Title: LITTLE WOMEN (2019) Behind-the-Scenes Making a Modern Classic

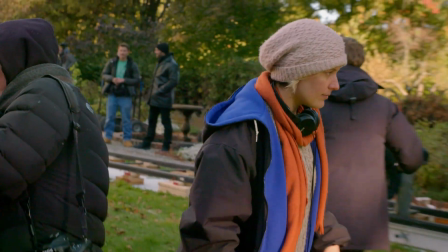Greta, having made Lady Bird, she wanted to work with people that were going to elevate her and challenge her, and I think in the end she probably elevated and challenged them.
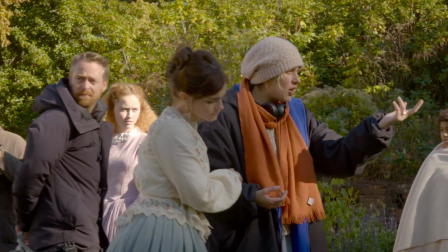Every single department had had their work cut out for them in terms of what they had to do in telling this story,
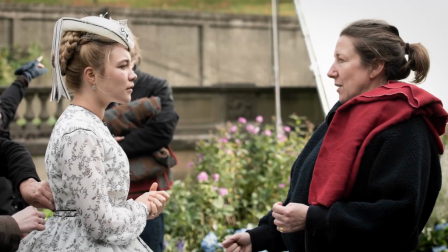from Jess in production design, to Jacqueline in costumes, to York with cinematography.
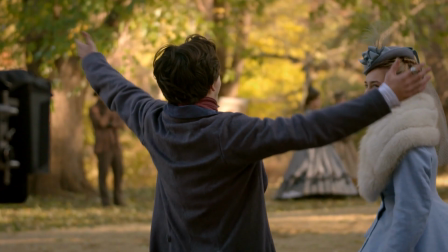I wanted it to feel like it had this energy of youth and excitement.
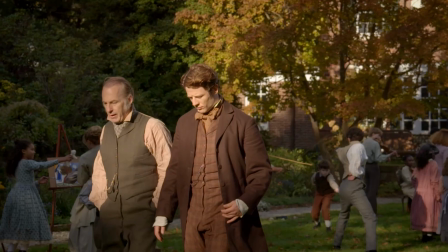Greta wanted to honor the material in a different way. Everything had to feel modern and be of the period.
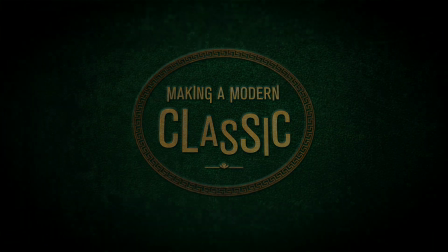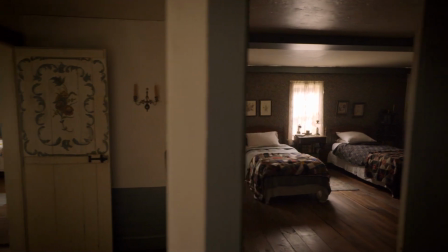Our production designer was Jess Goncher.
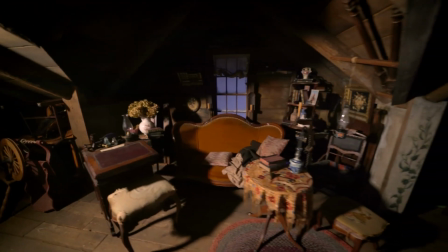We wanted it to feel both like the kind of thing that you want to crawl inside and live inside of, and also real.
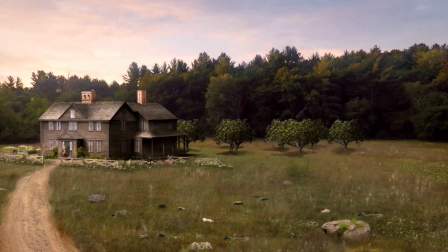We talked about the various different worlds. You have to have the March house, which I tried to make look sort of run down on the outside, but it's a beautiful jewel box on the inside.
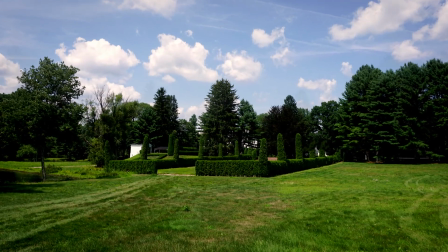It had to be different from the Lawrence house where Lori lives, which is appealing on the outside but maybe something missing on the inside.
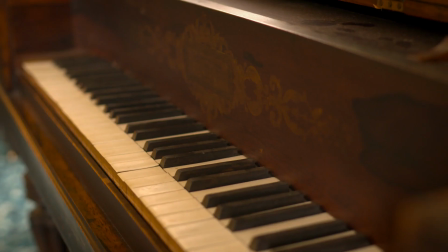We spent time at Louisa May Alcott's house in Concord and the thing that struck both of us,
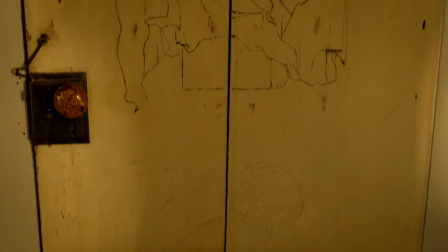her sister who was a painter drew all over the walls and painted all over the walls and painted on the window sills and when we saw that we thought,
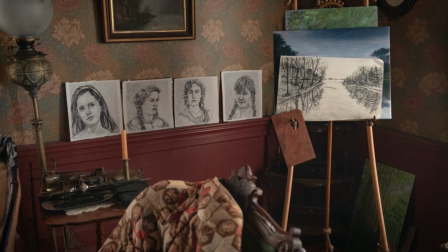well we know exactly who that family is. That's the weird hippie family who lets their kids like paint on the walls.
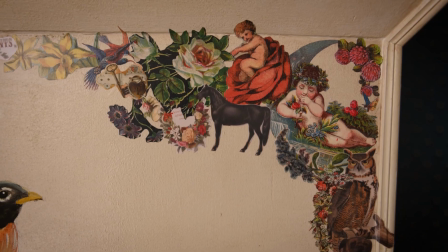So we did all of that in the house that he built. I visited that house probably ten times.
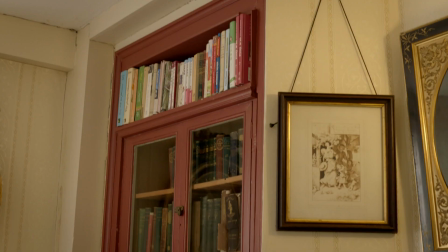Became very friendly with the head curator over there, Jan. She was very available to us, and we spent a lot of time over there.
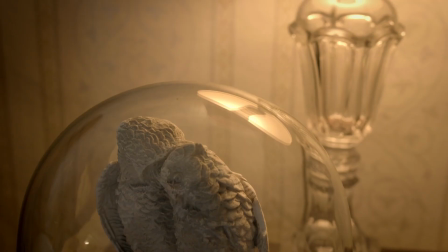Orchard House has been carefully preserved. Almost everything in it belonged to the Olkutts, and it's become a touchstone for people who either love the book or they're curious about this book that's garnered so much attention. This house is where Louisa wrote and set Little Women. She wrote it at this small desk that her parents encouraged her to use.
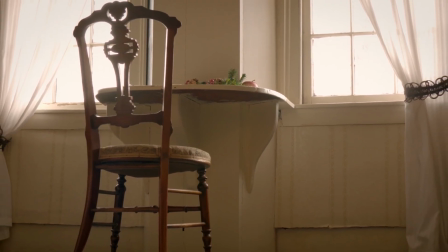Her father actually built the desk in an era when it was considered improper for a woman to have a desk of her own because first of all, it's just not ladylike.
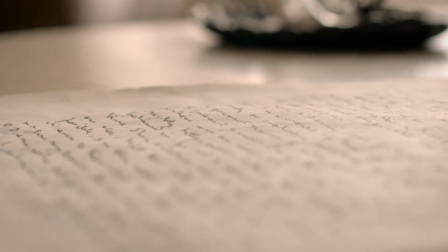And secondly, some physicians believed that brain work, such as writing, would destroy a woman's health.
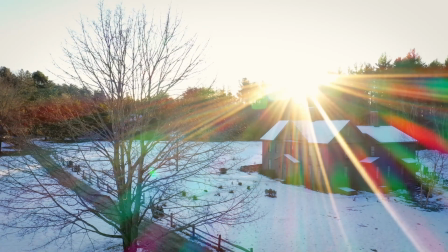Mr. and Mrs. Alcott did not agree. They encouraged Louisa's writing, and Little Women, which was based on her actual family, was written here.
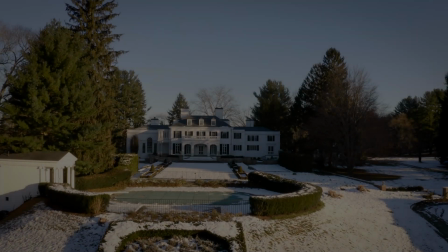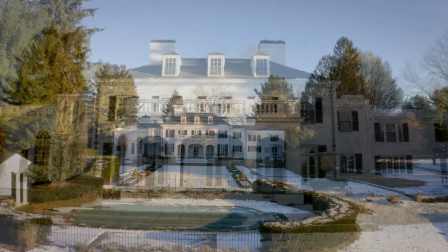The Lawrence House was a mansion that we found that just had the right feeling. It probably had like 50 rooms in there, but there's only two people living in there, which I always imagined that's how Mr. Lawrence and Laurie were living.
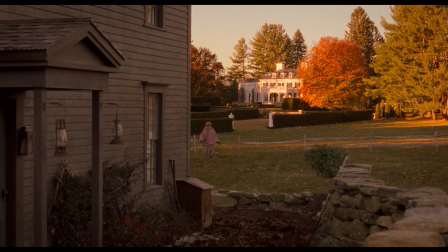I think for the first time in all of these movies, you could see the geography between the houses and how these two families became friends.
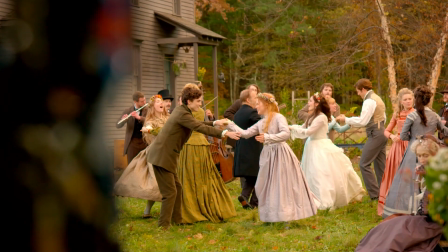So that was pretty cool, too. He had an incredible task of, like, all of these different locations because it's sprawling.
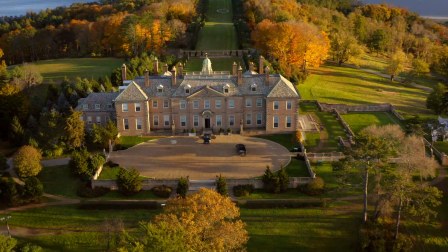And I can't believe how many places he transformed into New York City and Paris and Concord and Boston and balls.
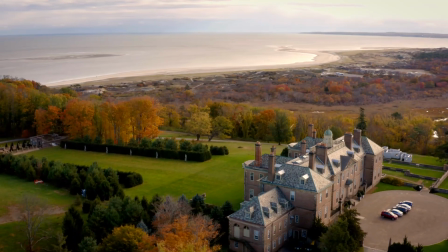We couldn't go to Europe to shoot any of these scenes, so we found the most opulent, beautiful castle in maybe any part of Massachusetts.
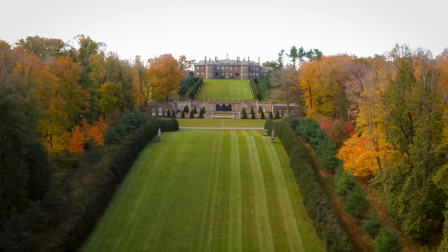And the gardens are rich, and it's on the ocean, and the scale of it is amazing.
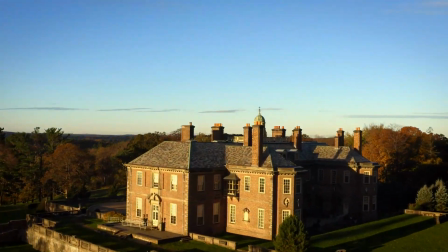So we found that it was a very unique place, and that would definitely pass for being in Europe.
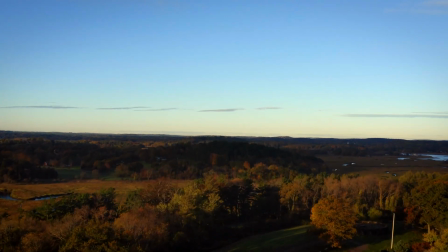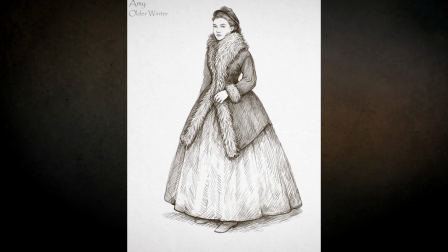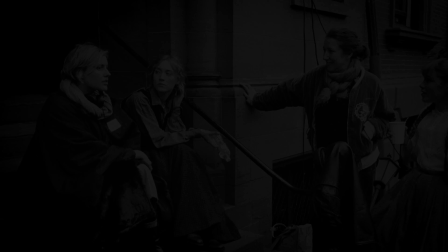Our costume designer, Jacqueline Duran, is a genius.